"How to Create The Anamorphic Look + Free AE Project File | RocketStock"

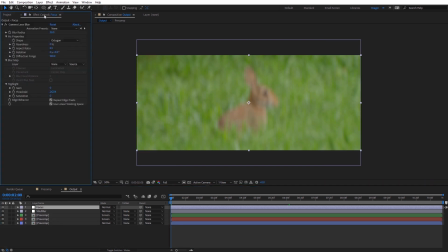743s
I'm gonna go ahead and close that up, and on the focus layer, under the effects and controls, what I'm gonna do is I'm gonna set the blur radius here to 40. I'm gonna create a keyframe for that. And then what I wanna do to kind of emulate the focus breathing is I'm gonna come up here to effect,
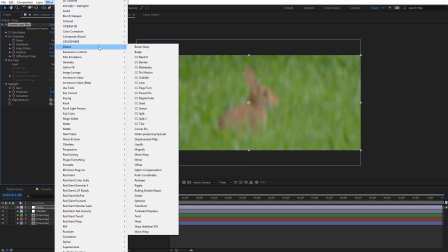757s
and under distort, I'm gonna go down here to optics compensation again.
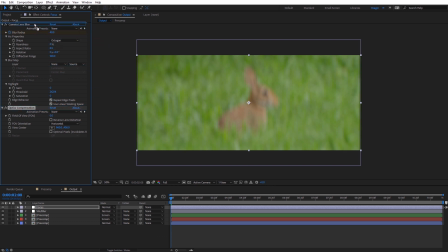762s
And I wanna apply this actually before the camera lens blur. And I'm gonna go ahead and check on reverse lens distortion. And I'm gonna go ahead and increase this now to something like 30. You can see how that slightly adjusts the outer edges of our frame.
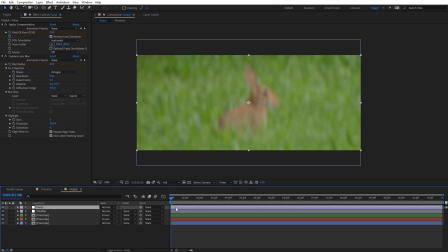775s
So I'm gonna go ahead and keyframe that as well at the very beginning. And I'm just gonna select that layer and hit U on the keyboard so we can see those two keyframes.
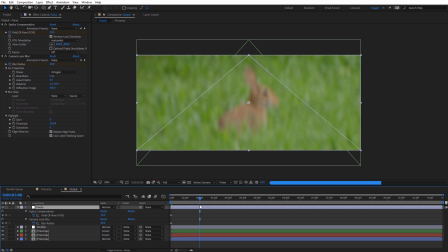782s
And I'm just gonna move down here just a little bit in time. And I'm gonna turn the blur radius now all the way down to 0. Again, we're kind of emulating that rack focus. And then I'll set the field of view here again all the way down to 0. Now one thing I recommend doing is on this second keyframe for the camera lens blur,
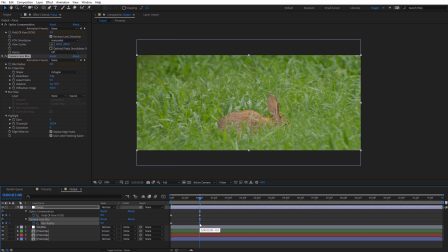798s
I'm gonna hit F9 on the keyboard, and that's gonna make that an easy ease keyframe that just kind of adjusts that a little bit easier as it ends. But I'm not gonna do that for the optics compensation, and that's because it kind of naturally eases out as it gets to the end value even on a normal keyframe, so it should be fine as is.
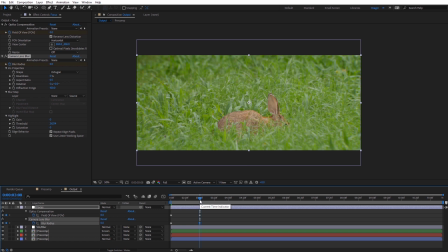814s
So I'm gonna go ahead and do a quick RAM preview of this so you can see what that emulated focus breathing looks like. All right, so now we can see on the RAM preview, as this rack focus comes to an end, the field of view on the lens slightly changes. And I think this is a nice touch this adds, just makes it a little more realistic. All right, so the final touch I wanna add to my anamorphic inspired look here is gonna be some film grain.
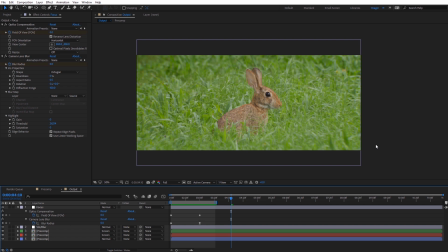833s
Now this isn't necessary, but I think it matches the aesthetic quite well. And film is usually associated with anamorphic footage. Now I highly recommend using film grain overlays if you have any. RocketStock actually has a pack called the Emulsion Pack.
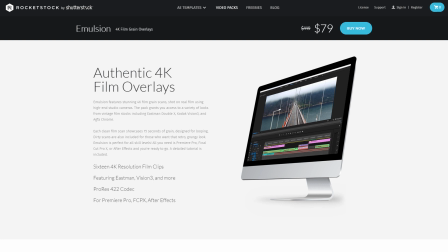845s
There's a bunch of 4K film grain overlays. They're really easy to use, and those are gonna render a lot faster.
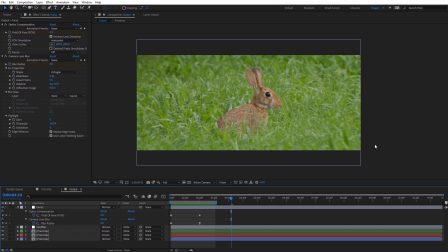850s
However, if you don't have any film grain overlays, you don't need to worry. We actually have some film grain built right into After Effects.
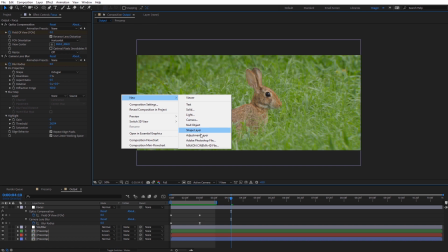856s
So I'm just gonna right click here and create a new adjustment layer. And I'm gonna go ahead and rename this grain.
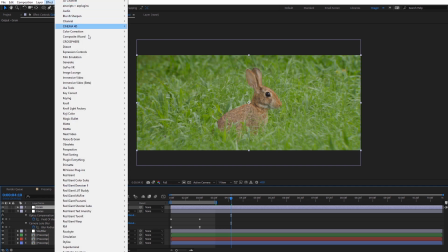862s
And with that selected, I'm gonna come here to Effect. And then under Noise and Grain, I'm gonna select Add Grain.
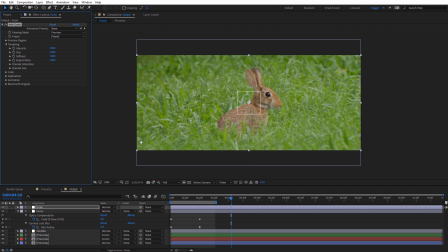868s
Now, one thing I do wanna mention is this effect renders very slowly, so make sure you have a lot of time to render if you are gonna use this style of grain. What I'm gonna do here is I'm gonna come here to viewing mode. I'm gonna change this to be final output. And for the preset, you can see we have various film grains we can select from.
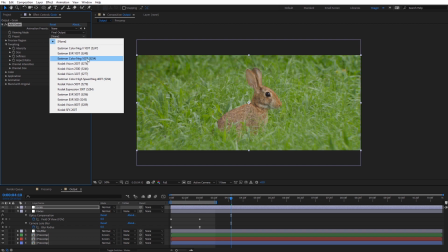883s
I'm gonna select this Eastman color negative here, 100T. And I'm gonna zoom in here so we can see this film grain a little bit easier.
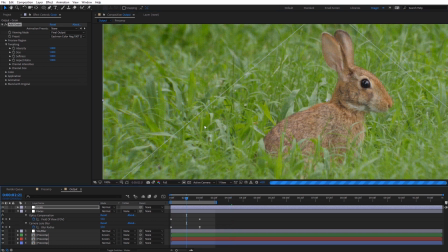889s
If I come back to the beginning of my comp where the camera lens blur is heavy, We can see the subtle film grain that's been applied to our footage.
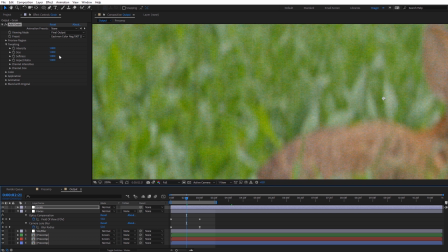897s
It actually looks quite nice, but again, this does render very slow. I'm gonna dial this back just a little bit on the intensity here to be 0.4 instead of 1. Again, that just dials that back a touch.
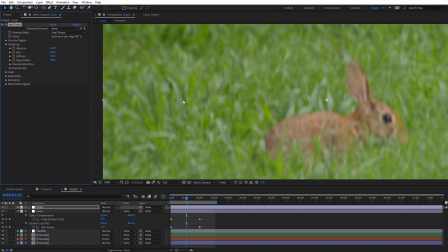908s
Maybe difficult to see with the compression of this tutorial, but that looks quite nice and accents the footage quite nice on the shallow depth of field look we're going for with this rack focus.
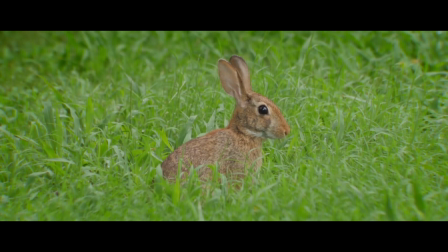916s
All right, guys, hopefully you enjoyed creating this anamorphic inspired look. If you want, you can download the After Effects file that I created today from the RocketStock blog.
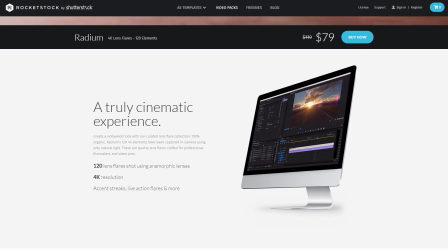924s
If you're interested in adding in real anamorphic lens flares on your footage, you should definitely check out the Radium Pack from RocketStock.
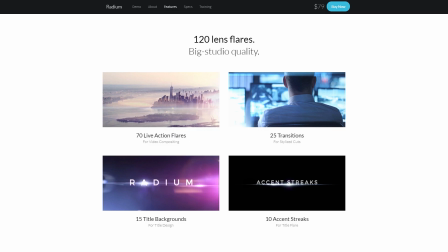929s
It includes over 120 lens flares that have been shot with an anamorphic lens. All right, guys, once again, this has been Charles Jaeger with RocketStock.
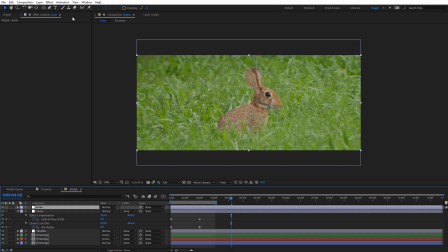937s
Thanks for watching.